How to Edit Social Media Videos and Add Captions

Hi, this is Andy from Orbit Media, and I'm going to show you how I use Camtasia to do sound syncing and basic video editing and adding captions to a social media video. Ready? This is a super high-speed video. I basically sped this up to like four times the normal speed because it took me about 14 minutes to do, so you're going to see the whole thing in about 3 minutes.
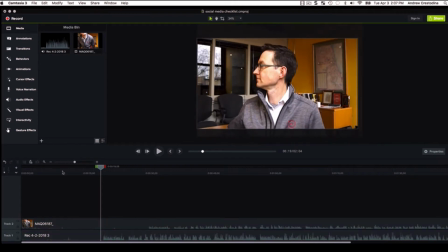(0:23)
So the very first thing that I do is move the file over and kind of size it into the window there.
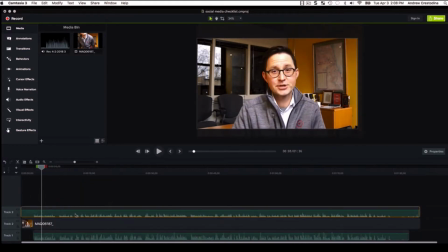(0:31)
So I want my face to be centered and pretty big because it's going to be on social media. And I'm syncing the sound.
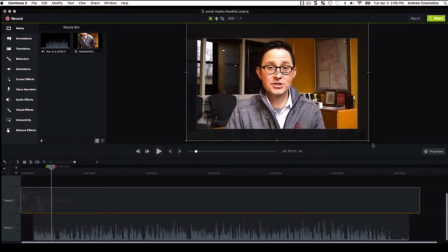(0:39)
So the very first thing I also did there was sync the sound.
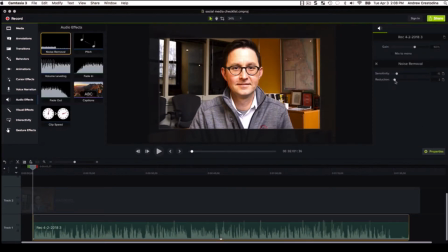(0:41)
So the little peaks and valleys that I got from the video file matched the sound that I made through the microphone, the computer microphone. So I did the video on a camera and I did the microphone and recording on my laptop. Super simple in Camtasia to sync them up.
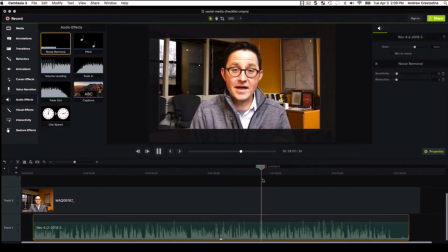(0:55)
Then I'm just going to play it once all the way through, make sure to listen, and I'm going to look for opportunities to trim it down because my goal is to make this thing like a 1 minute video. Right now it's probably like a minute 20, something like that. So listening to it once through, I get some basic ideas for where to edit it.
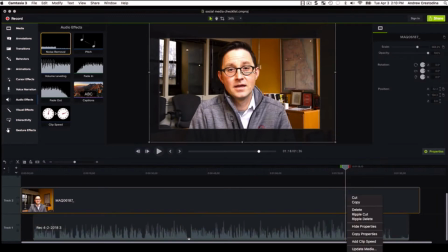(1:12)
And you can see as Camtasia plays it through, I'm looking for opportunities and I'm splitting the two tracks, right? It's an audio track and a video track. And I'm just immediately finding things, cut them out, smoosh it back together, no problem.
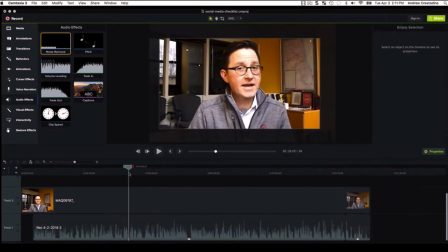(1:25)
It's just a social media video, so I'm not really worried about the cuts. In fact, those little jump cuts can kind of make it more interesting and keep the viewer's brain kind of engaged. So it's not at all a problem to have little cuts like this. In fact, some people would recommend putting them in deliberately.
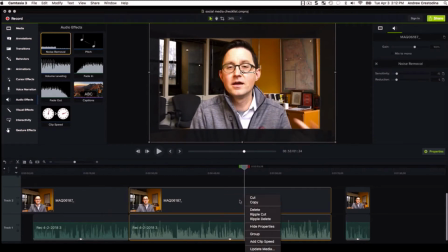(1:42)
So that definitely takes the pressure off when you're shooting your video. Just go ahead and make it, you know, don't stop. And recording, just repeat the thing that you wanted to say again. There, I just got a huge chunk. So you can see like that was just a more boring piece.
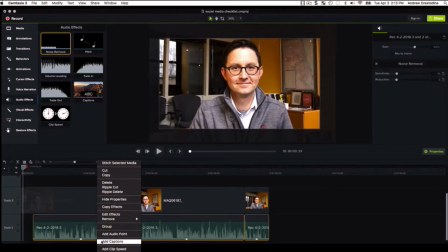(1:59)
I'm trying to keep it really punchy. And now I'm going to add the captions.
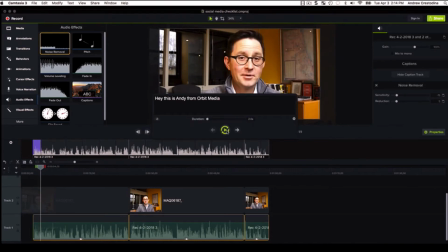(2:02)
So you can tell about half of the video, half the time I took here, the first 5, 7, 8 minutes was doing the editing, just trimming it down to about 1 minute. The next part here, I'm adding the captions. Look at how simple Camtasia makes it to add captions. It automatically adds a track up there and it automatically breaks it up into different chunks.
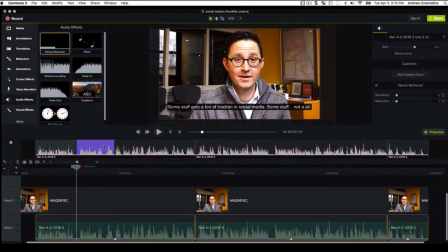(2:20)
Spread it out, it's a little easier to see. And all I'm doing now is just hitting this little caption feature and just typing whatever I'm saying.
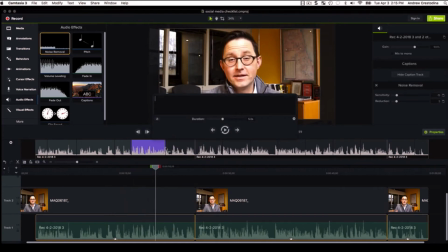(2:27)
And it does all the work for you. It overlays it on top, puts a little background image for perfect legibility, go to the next area. I'm being a little bit fussy about it and deciding exactly where to make the cuts because I know this is going to happen in social media and people are going to see this with the sound off.
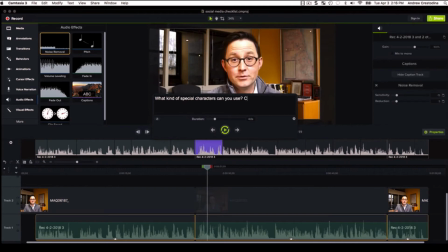(2:43)
And I want to make the little sound bites sort of encapsulated chunks of meaning. So you can just slide over that the edge of that, you can see me sliding it over there and just typing it in. It's probably better than using a service to do it because if you want to,
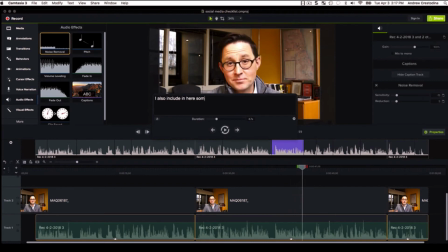(2:58)
you can put in whatever punctuation you need or all caps or just make the thing kind of compelling. If you got a call to action at the end, make that its own caption. So here I go. So I'm spending the next half of the time, right? 5 or 7, 8 minutes, just adding the captions.
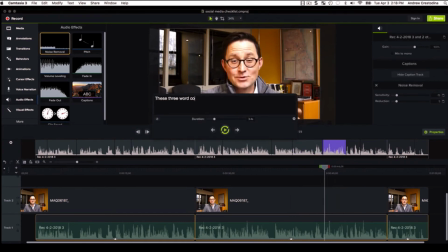(3:14)
Really, really important to add captions because people are going to see this in a social stream with their sound off. And they're going to decide whether or not to watch the whole thing and engage and comment and like and click based on these captions, right? A view and so, unlike YouTube, they're not deciding to watch it. It's social media. So it just kind of plays as they get to that part of their stream.
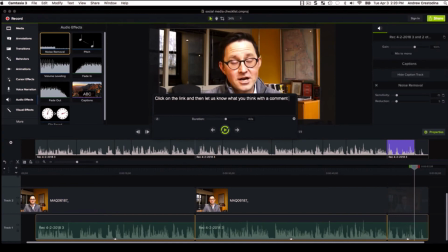(3:32)
So we need to add captions. They have stopping power. The written word will help keep the person, get the person to slow down and look at it. There we go. Added captions. I'm exporting, saving the, naming the file.
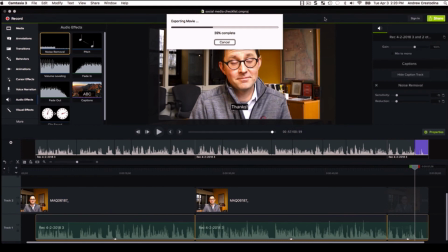(3:44)
And I think round trip this entire thing was like 14 total minutes. And that's it. Now I have an amazing piece of social media content that I can drop into a social stream. Sure, it took a lot longer than making a normal social media post, but the results are way, way better. It's like 100 times the results. So hope you found this useful.